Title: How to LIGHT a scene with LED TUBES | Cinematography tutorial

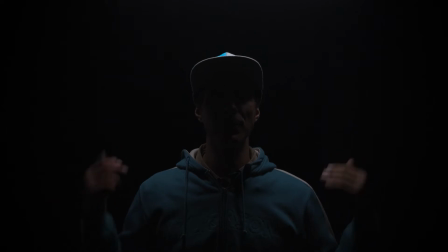So this key light, black backdrop you can't see anything, very contrasty which I like, the soldier will have a hat similar to this with the visor, so it kind of reproduces what I want and as you can see I've got the over shoulders light as well,
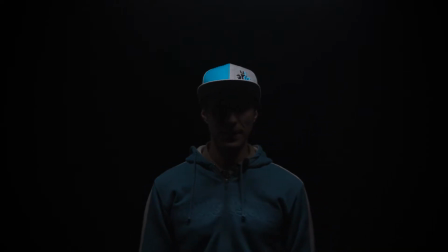the overhead light and I might want to see a little bit of his face. By the way I'm using a Blackmagic Pocket Cinema Camera 4k and I'm taking the photos with this camera too and you would be impressed how well actually it works. If you want to see the photos I've taken with the Blackmagic go and check this video. So you might have noticed different things first of all my camera is now in portrait mode so vertically set up and also I've got a new friend here.
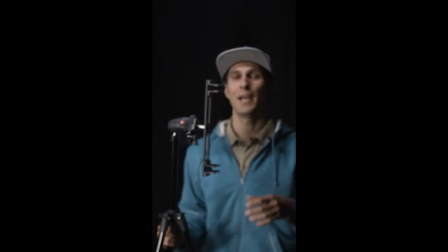This is another way I focus on myself when I'm on my own filming I use another stand a tripod and When I place it where I'm gonna be,
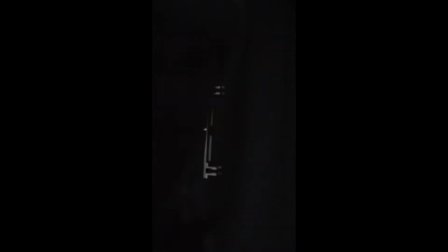then I'm moving towards the camera and pull the focus. Just basically over the stand. So in this way, I'm sure the focus will be right and I've got the focus peaking on my camera too.
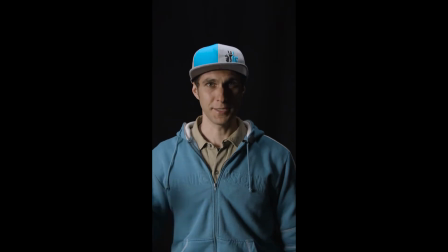Here I am. Let's turn this light off. Pretty dramatic, isn't it? You might notice also this lot of air above my head which is made on purpose.
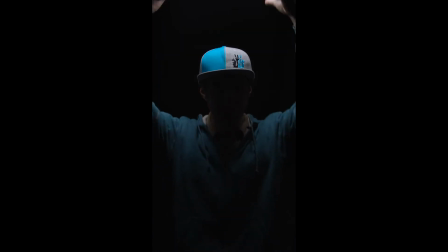I just want to create some drama and that's a way for me to create it like something is dropping from the sky and then you see the face of the soldier.
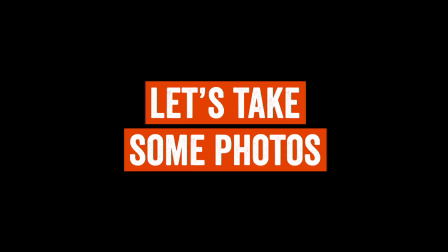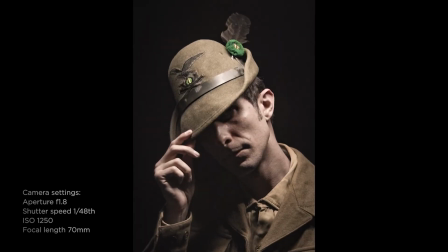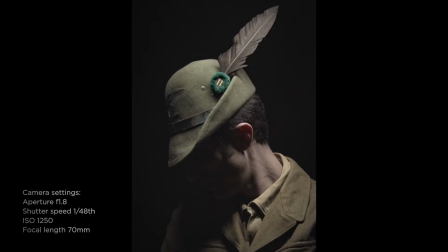So second shot here we are trying to reproduce a professional photoshoot of this soldier in a studio it's just a three-quarter half body of the soldier
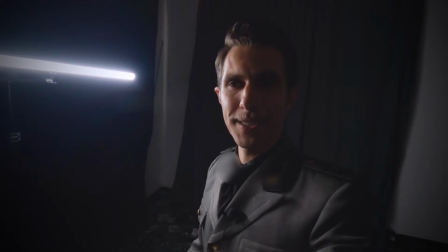looking away from the camera and we're gonna use this great background
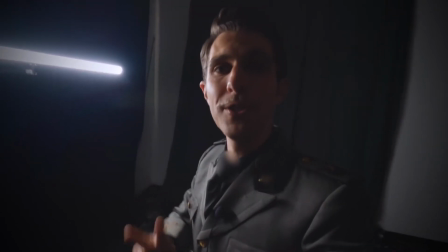actually which works really well and we're only using two tubes two led tubes for this shot maybe the 60 and the 30 i think they're enough and
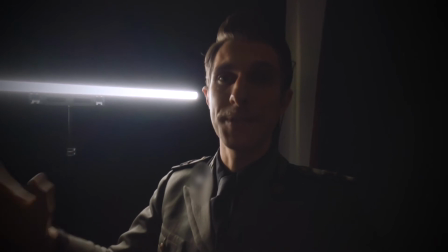also i wanted to guide you through the settings of the camera this time i changed
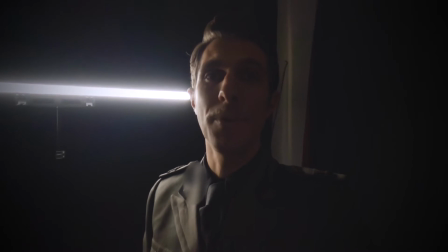the aperture to 3.5 f 3.5 so i had to
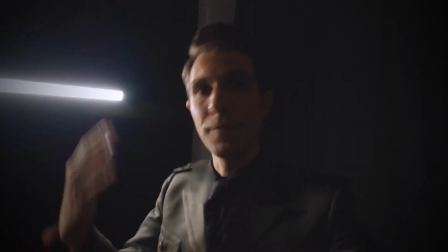close the aperture down to focus the whole body and not just the eyes
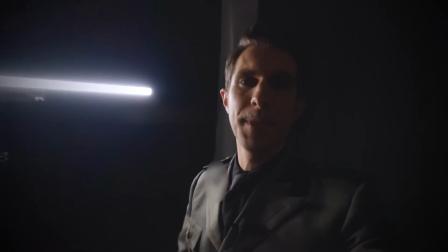as I was doing in the previous shot. Shutter speed is 148th, ISO 400.
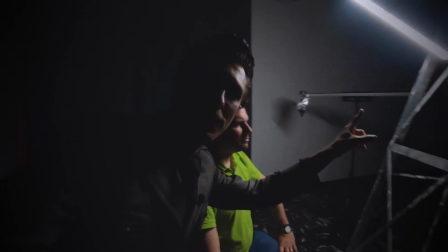We set up the key light right there as you can see just 45 degrees above Paolo which is creating this light triangle under the eye. That's the Rembrandt effect like the lighting style of Rembrandt. He was a painter.
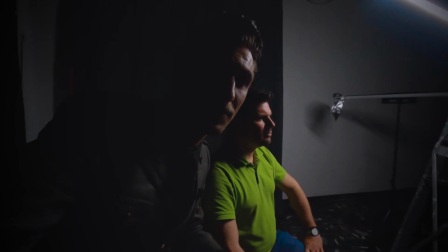He just creates some contrast and it makes the image very interesting and you can see it through the main camera over there. Now we're gonna set the fill light, the hair light.
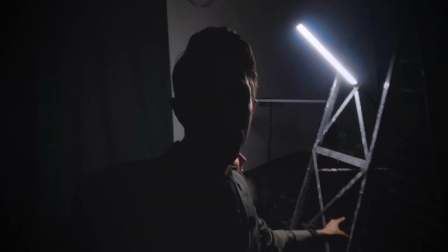Once again we have to be creative with the leather just to create a stand, you know, make your own stands and tripods.
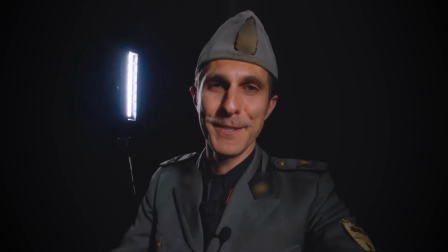So here I am the soldier from mid-30s. This is the filled cap, original filled cap from Paolo's collection.
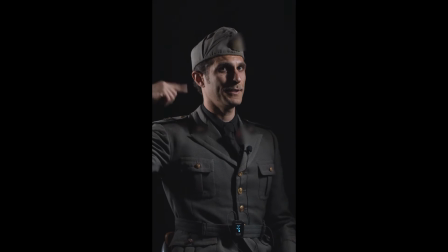We are ready to shoot right there. So you can see the fill hair light right here, this is my key light on the left hand side, Rembrandt lighting style, ready to go. I'm now looking for some props that can be used on the shoot and first of all I've got this nice and old writing
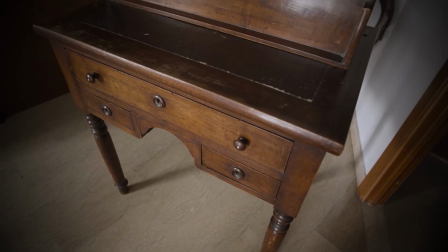desk so that's definitely something we need in the shot number three which is the most complicated one but let's look in my list and I'm going to show you my list of the props actually that we need for the other shots as well my friend is bringing one of those old fountain pens but I need the ink pot which guess what we have one in the house how lucky there it is still with some ink inside so perfect prop so what we need now is my mom mom we need cigarettes every
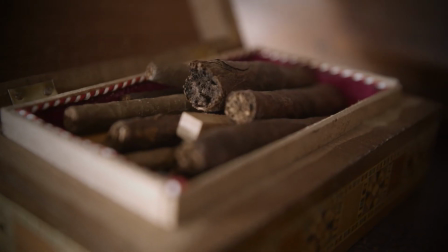soldier had a cigarette by the way guys don't smoke that's not a good habit also we found a paper cutter, I think that's how you call it,
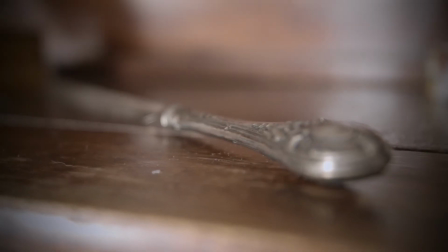paper knife. So that's something that might suit on the desk and also maybe some books. About a selection of shots actually my friend borrowed me some of these books from his collection so I'm looking for portraits of
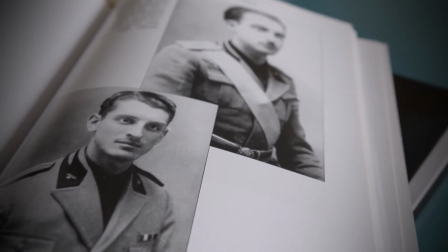soldiers actually of World War I so we tried to recreate some of these studio shots and I selected some actually.
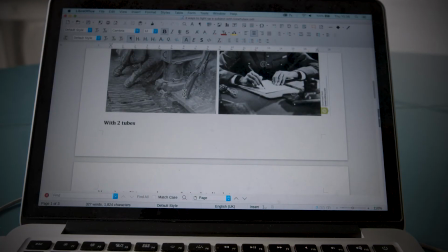I looked online as well there's a lot of stuff really cool and interesting projects so that's a good tip guys go and check things out online
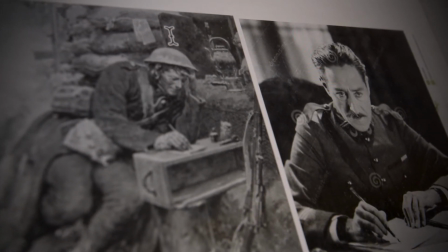or through books you're gonna find good inspiration for your projects I think that's pretty much it from what I can bring so dad and me we're taking
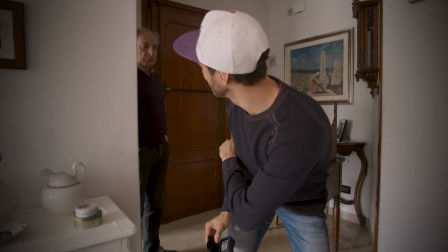the desk down ready? so happy!
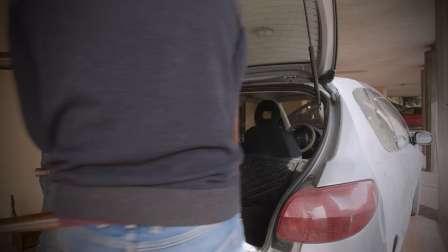okay ready to drive to the studio I'll see you there here we go studio time let's go here
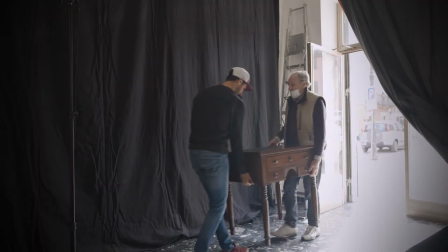we are in the studio and the desk is already at my back right there so there's something important i forgot a chair first of all i think i'm gonna prepare the props set up the settings and then check the lights position the lights already and get ready to start shooting it's always a good thing when your mom collects old furnitures and objects so i have the proper props for today's shoot. Good stuff mom! I think for the first shot the one with the writing desk I think I'm gonna use the white background and reproduce a daylight shot as in this
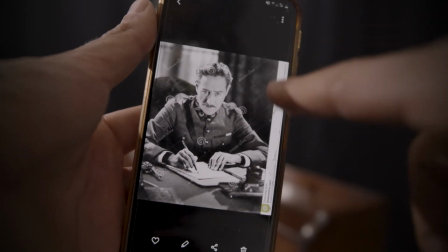shot I'm gonna show you right now actually so maybe with some curtains over there pretending it's a window some light coming in from the window and
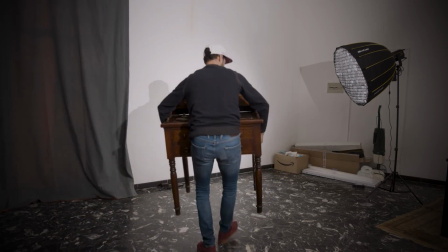then another couple of lights to light up the soldier. Oops I'm gonna break the props my mom is gonna kill me! Shall we start creating some atmosphere check as soon as I turn the light off.
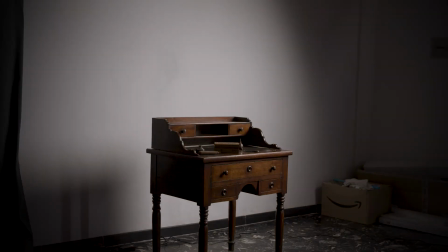It just changes everything. I'm moving the desk a bit further away from the wall because I want to create more depth.
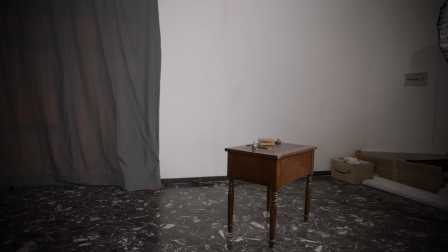Now it's too close and I think the soldier is going to create some shadows here on the wall as well that's why I'm moving it further away maybe somewhere here.
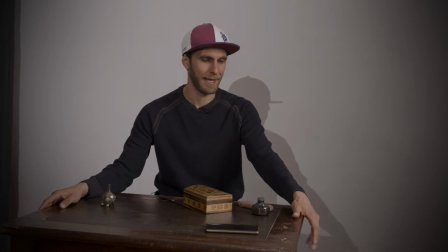I think this is gonna be the position of the desk and now I need to find out the right focal length for the camera
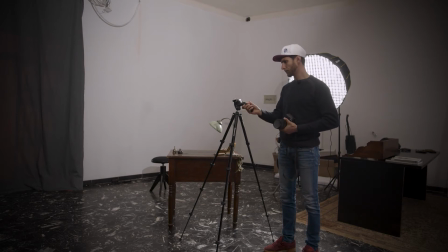and for the lens. so I'm gonna take my camera and see what we can do from there and it took me a